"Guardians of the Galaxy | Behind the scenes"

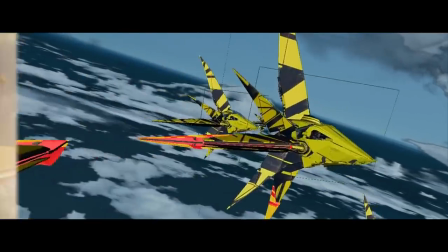982s
And I thought of what that visually would be and how those things would link up together and how we could give
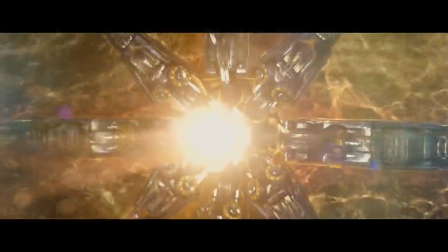988s
the Nova Corps some awesome power that would be unique and different from things that we had seen before.
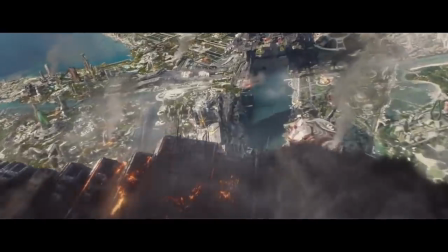994s
This is the moment where it all starts going down.
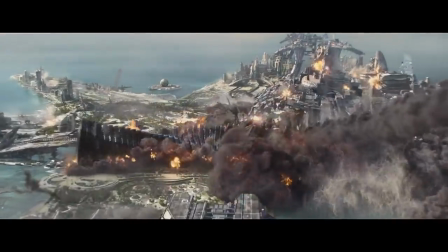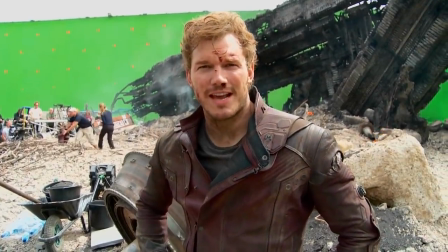1001s
How you doing? I'm Chris Pratt here on the set of Guardians of the Galaxy. I mean, Xandar crash site.
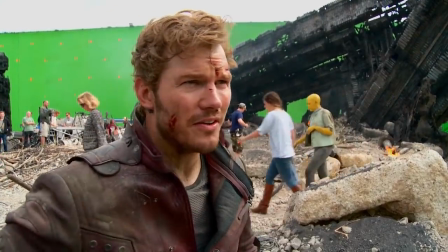1007s
There's fire back there, but don't worry. We've got firemen here, which has been a real treat for all the ladies.
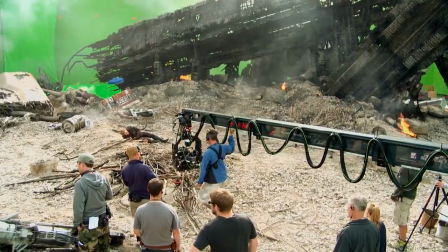1014s
It's super intense and dirty and smoky, and everybody is having a blast.
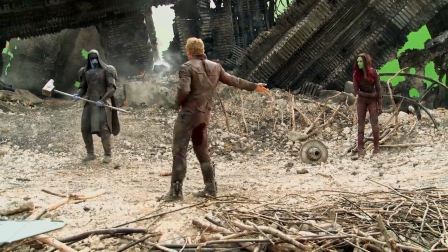1018s
We're doing what appears to be an epic dance battle, your standard action dance-on.
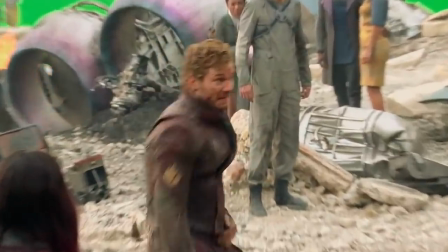1025s
Let's do a dance-on! In the end, we decided to essentially sacrifice ourselves for the greater good of other people.
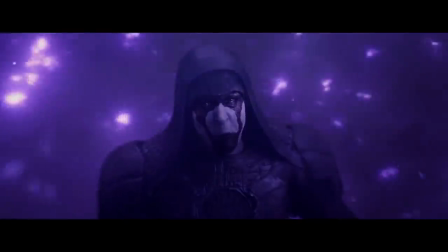1033s
That's really the journey of the group.
You're a mortal. How?
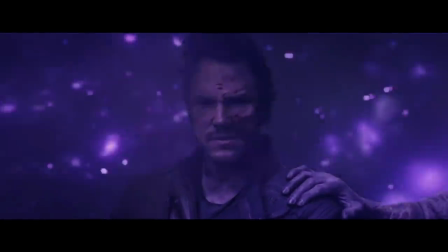1038s You said it yourself, bitch. We're the guardians of the galaxy.
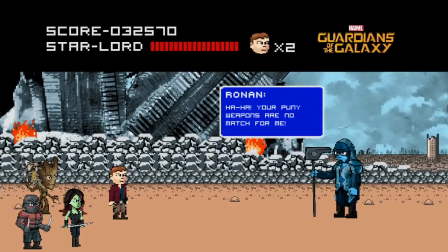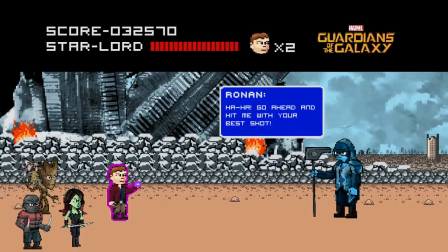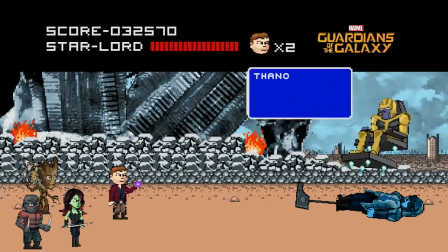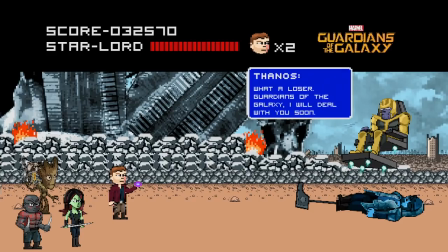I've started to build into this universe, and that was something that excited me about creating these characters in the first place,
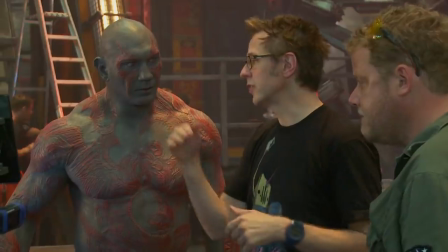1103s
and that we can get to know all of these characters more.
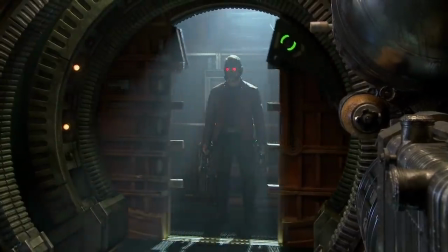1106s
And to not be, frankly, tied to this superhero concept, because at the heart of this story, it's not a superhero story.
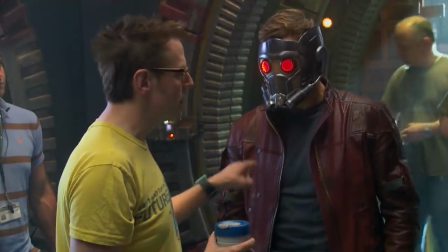1114s
We aren't a superhero story at all. We're a space epic. I have some really great ideas about where these characters are gonna go. I'm walking out of this interview and walking over to Kevin Feige's office to tell him what I want to do with the sequel.
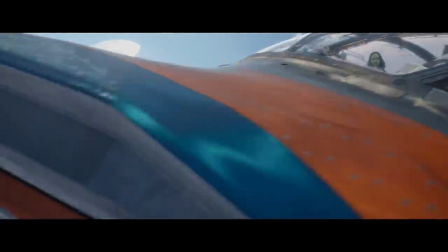1125s
I'm excited to deal with Rocket and Groot and Drax and Gamora and Quill again.
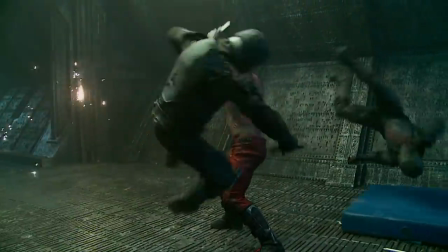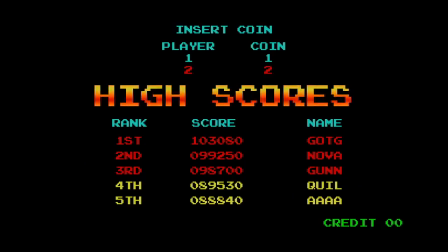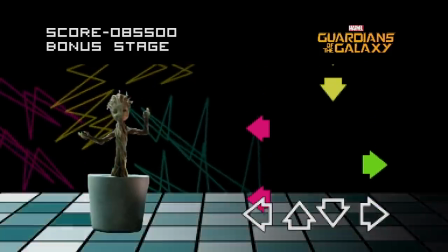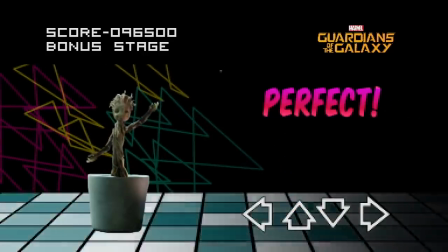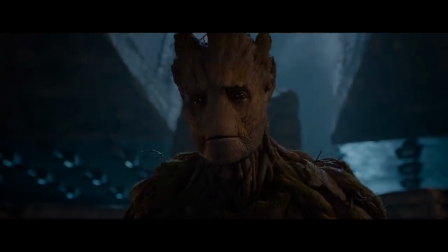1166s
If there is no jeopardy, then there's no emotional connection to it.
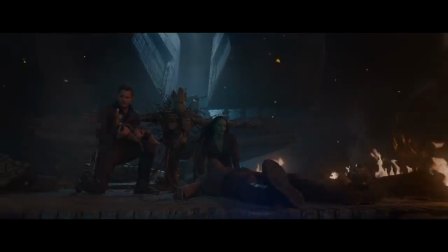1171s
And the fact is that Groot does sacrifice himself for his friends. in this ultimate way of saying we are family. I thought there was something interesting about that.
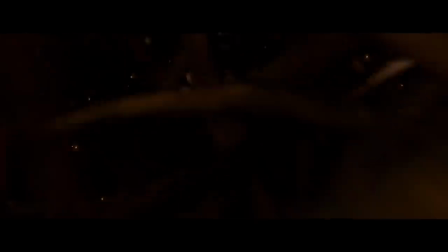1181s
I thought that this character has the potential to touch people in a way, to reach people in a way that none of the other characters I've ever played before have.
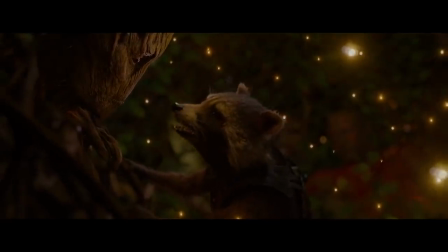1190s No group? You can't. You'll die.
Which is, for me, is one of the most emotional places in the entire film.
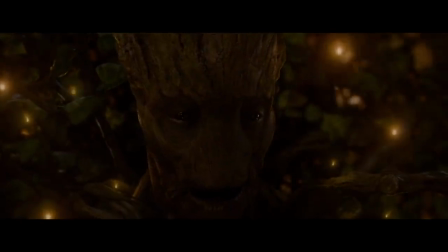1197s
We are group. it's beautiful it's sad and it's an ending of that character or so you believe
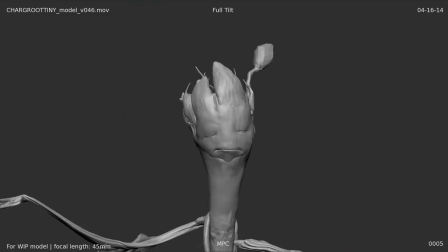1210s
well there's two baby grids since the first baby group which is basically a stick with a face i actually love that baby group and then there's a later baby group which is a little bit more cute